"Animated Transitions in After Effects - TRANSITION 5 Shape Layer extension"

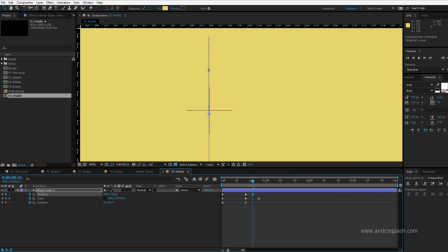4:13 If you want to be really precise here, you can press the left alt key, then it goes a bit slower.
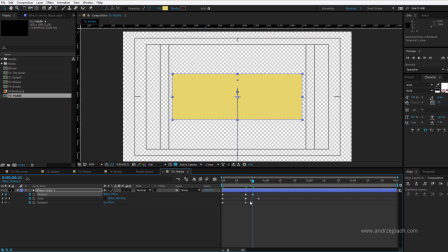4:20 Okay, I'm perfectly in the middle now. Why did I do this? Because I want a little bit more of motion here once it starts to grow. Boom, boom, boom, it grows. Going a few frames forward, I want it also to grow on this axis.
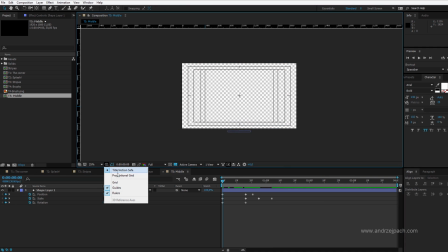4:36 Now, please preview what do we have in this motion. I'll now deselect the title action save grid because I want to have clean vision. Well, the animation isn't definitely perfect now, so let me shift this position keyframe. Maybe it's a bit better, but you need to select everything. Right click, keyframe assistant, and at least ease it in to have a slightly better motion. I think we need a few adjustments because it's a bit abrupt here in the middle. So what can I do? I can reduce the position keyframe, so I make it quicker. I think the scale isn't working here together, so I'll maybe go 2 frames forward. I set a scale keyframe and I go back to 100%. So at this point, it isn't scaling. It will go down and then it starts to scale. Maybe like this, this will look a tiny bit better. Well, nearly like that. Also, the line is too heavy. It's simply too big. Let me deselect the transparency.
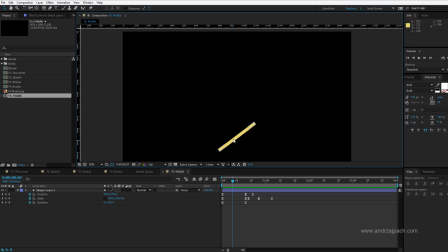5:43 This line should be a lot more fragile. And this is while we were working on the transform options. We have still in our contents our rectangle. We can always go to the rectangle pad and reduce its size.
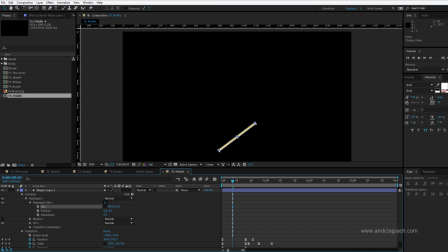5:58 I will unlink the size and make it a bit more narrow, just so it will be a small line.
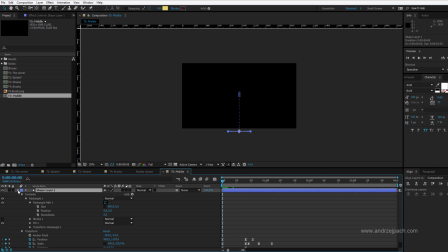6:04 Like this, this should look a tiny bit better. Let me preview the animation.
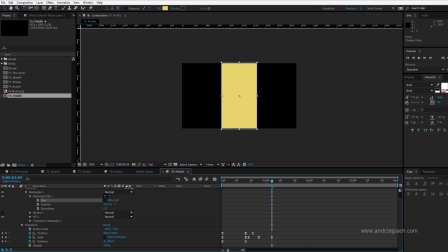6:10 Once I make this smaller, this percentage isn't enough to cover up the screen. That's no problem. I can grab it now. I can make it even 20 or 30,000%, and now the animation would be ready. Let me turn on the transparency, preview the animation, close everything down to have clearness. This keyframe, it was supposed to be covering the entire screen, so I also have to adjust this one. And now we are finally ready. So you see, some little problems arise, but this is normal while working in After Effects and with motion graphics.
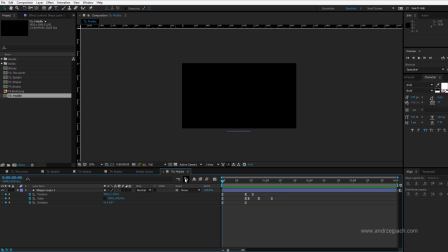6:52 Now we finally completed our animation. The transition is very simple, but in a video this looks really cool to transition like that. We have our fifth transition completed.